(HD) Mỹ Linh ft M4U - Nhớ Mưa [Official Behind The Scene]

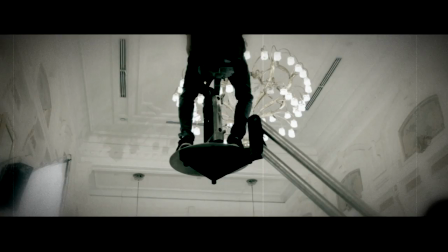4:10 MV này thì nó là một cái dạng là performance MV cho nên là chúng tôi tập trung
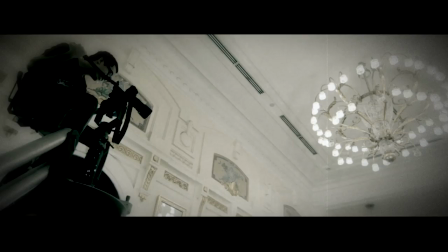4:17 rất là nhiều vào cái cảm xúc của những nhạc công và chúng tôi quay đặc tả rất là kỹ những cái câu nhạc, những cái nốt nhạc, những cái câu bè, những cái câu hát Để nó tạo ra một tính rất là musical cho MV
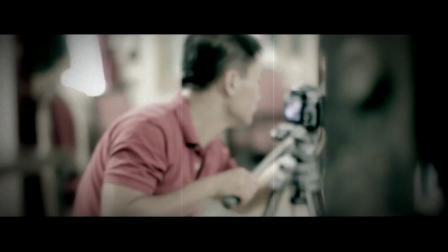4:33 Đây là cái video clip đầu tiên mà chúng tôi có sự chuẩn bị kỹ lưỡng nhất từ xưa hôm nay Chứ hết là về vấn đề bối cảnh Chúng tôi phải nói là rất là may mắn đã được nhà hát lớn tạo điều kiện để chúng tôi quay ở phòng room
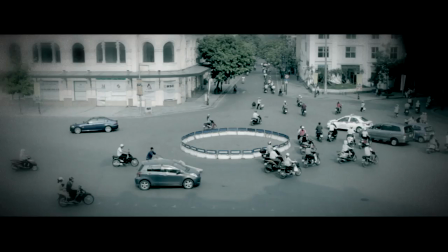4:46 Quay cái bài hát này thì chúng tôi gặp rất là nhiều khó khăn vì bài hát được quay trong một ngày nắng nóng nhất của Hà Nội và hoàn toàn không có mưa
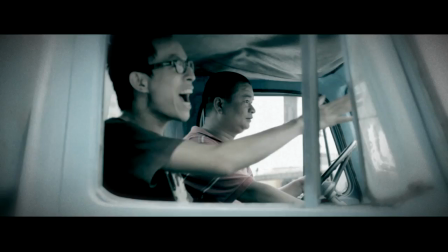4:57 Về quá trình sản xuất MV thì chúng tôi đã làm rất là nhanh bởi vì việc mượn nhà hát lớn phòng
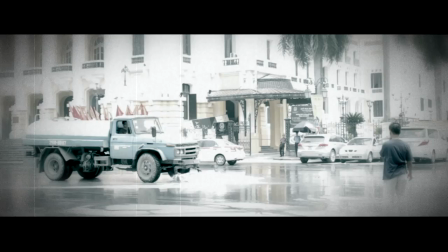5:06 gương này nó là một điều rất là khó khăn cho nên là chúng tôi chỉ khó quản
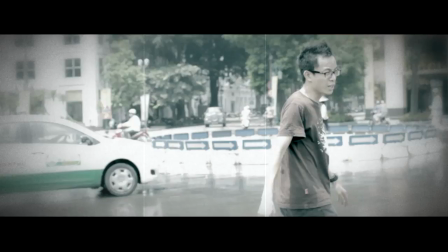5:10 vẹn trong vòng nửa ngày để quay MV này ở nhà hát lớn vì vậy chúng tôi đã phải rất là nhanh tập trung cao độ để quay toàn bộ những cảnh trong nhà hát lớn Phòng gương là một phòng mà nó được thiết kế rất là đẹp Nó hơi có một chút gì đó,
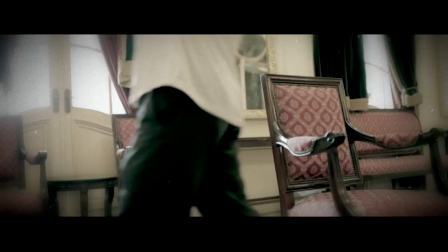5:26 nó cổ điển Nhưng mà nó lại Khi mà lên hình thì cái hình ảnh của nó Nó là rất là đẹp Tôi nghĩ bản thân chính cái nhà gương này Nó đã là một cái Bối cảnh rất là hoành tráng Cho cái video này Và tôi nghĩ rằng Khi các bạn xem thì chắc chắn Các bạn sẽ cảm nhận được cái việc đó
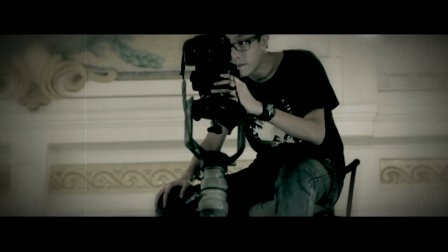5:46 Nó có màu đỏ của cái thảm nhung Của cái dèm nhung Và nó có màu vàng của tường Đó là những cái màu mà
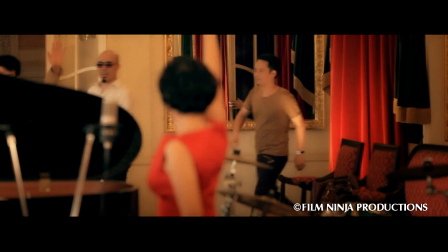5:53 nó gợi lên Cái sự quý phái Khi mà chỉnh màu thì tôi đã cố gắng để cái màu của MV nó là một cái màu hơi đỏ đỏ và hơi vàng vàng
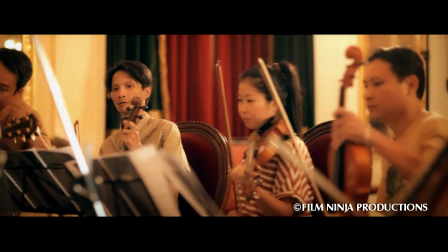6:10 Vì tôi nghĩ là hai cái màu này là hai cái màu mà rất là đặc trưng cho Việt Nam
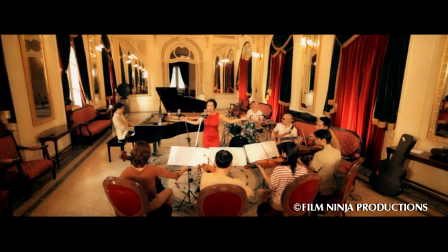6:16 Nó đồng thời cũng là màu cờ của nước Việt Nam Thì tôi muốn áp dụng 2 cái màu sắc này chủ đạo vào trong MV này
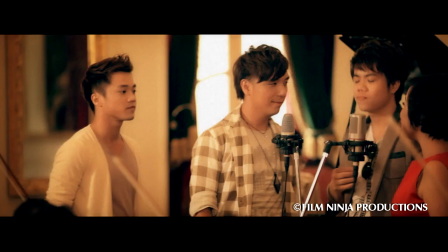6:26 Để cái MV này nó mang một tính rất là thuần khiết là MV của Việt Nam Và tôi nghĩ là cái sự lựa chọn này nó khá là phù hợp với cả hình ảnh của bà sĩ Mỹ Linh
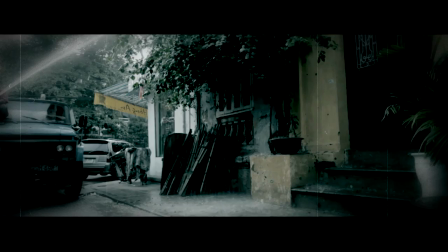6:40 Thì mình ra Production đã rất là vất vả để có được những cái giọt mưa trong cái ngày nóng nắng đó Và tôi đặc biệt thích những cái bước chân đi
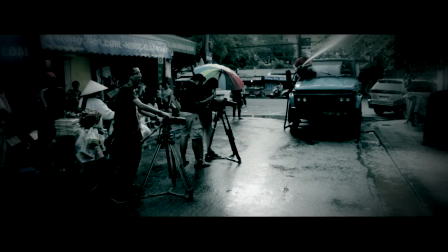6:49 mà anh Huy anh ấy quay và dựng ở dưới là con đường ướt mưa Và để có
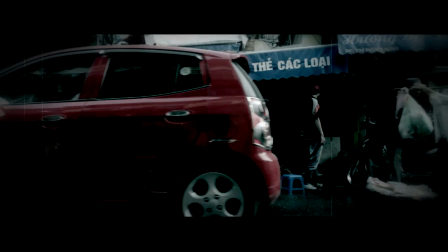6:56 một cái con đường ướt mưa đấy thì Huy cũng rất là khó khăn Hôm đấy chúng tôi cũng gặp may là khi mà chúng tôi đi phun đường như vậy là không bị cảnh sát ngăn lại Phải nói là hôm đấy là rất là nhiều may mắn Cả cái bối cảnh ở một cái con phố nhỏ bên góc đường
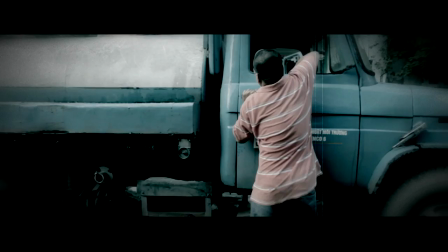7:09 Phùng Hưng cũng là một cái bối cảnh anh Huy chọn được mà tôi phải nói là rất là tâm đắc Tôi rất thích cái cánh cửa Hai cái cánh cửa nó hơi cổ điển một chút với cái giàn hoa ở trên Khi mà chúng tôi làm giả mưa á Thì mọi thứ nó trở nên rất là trong, rất là sạch Và tôi vẫn nhớ là cái hôm đó đến quay ở đó Nhìn ở ngoài nó đẹp thế nhưng bên trong nó
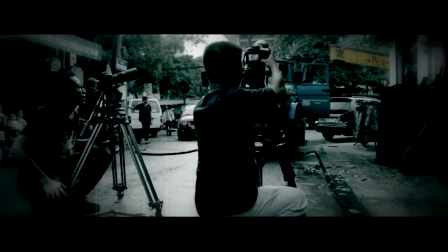7:30 là một cái nhà kho của một người bán hàng Và tôi cứ phải đứng ở trong đó để đợi đạo diễn hộ action Và tôi mới mở
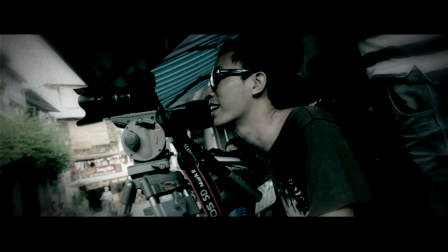7:36 cửa ra Mà tôi chỉ mong anh Huy đọc tiếng action thật sớm Bởi vì ở trong nó rất đồng ý và rất là khó chịu Đấy là những cái kỷ niệm rồi Và bản thân tôi thì khi đi quay thì
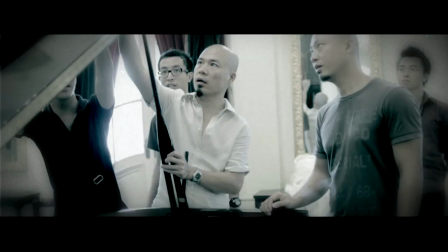7:48 cũng ủng hộ anh em phim Ninja rất là nhiều
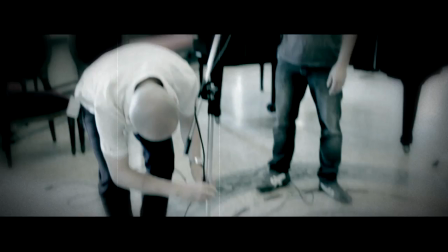7:53 Ví dụ như là tôi còn thậm chí tham gia vào việc quay
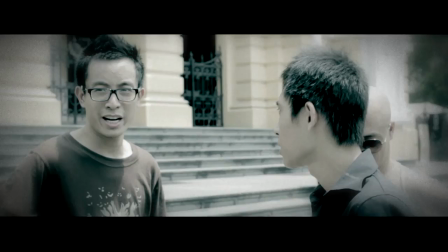7:57 behind scene cho cái video này Và tôi tận dụng tất cả những gì mình có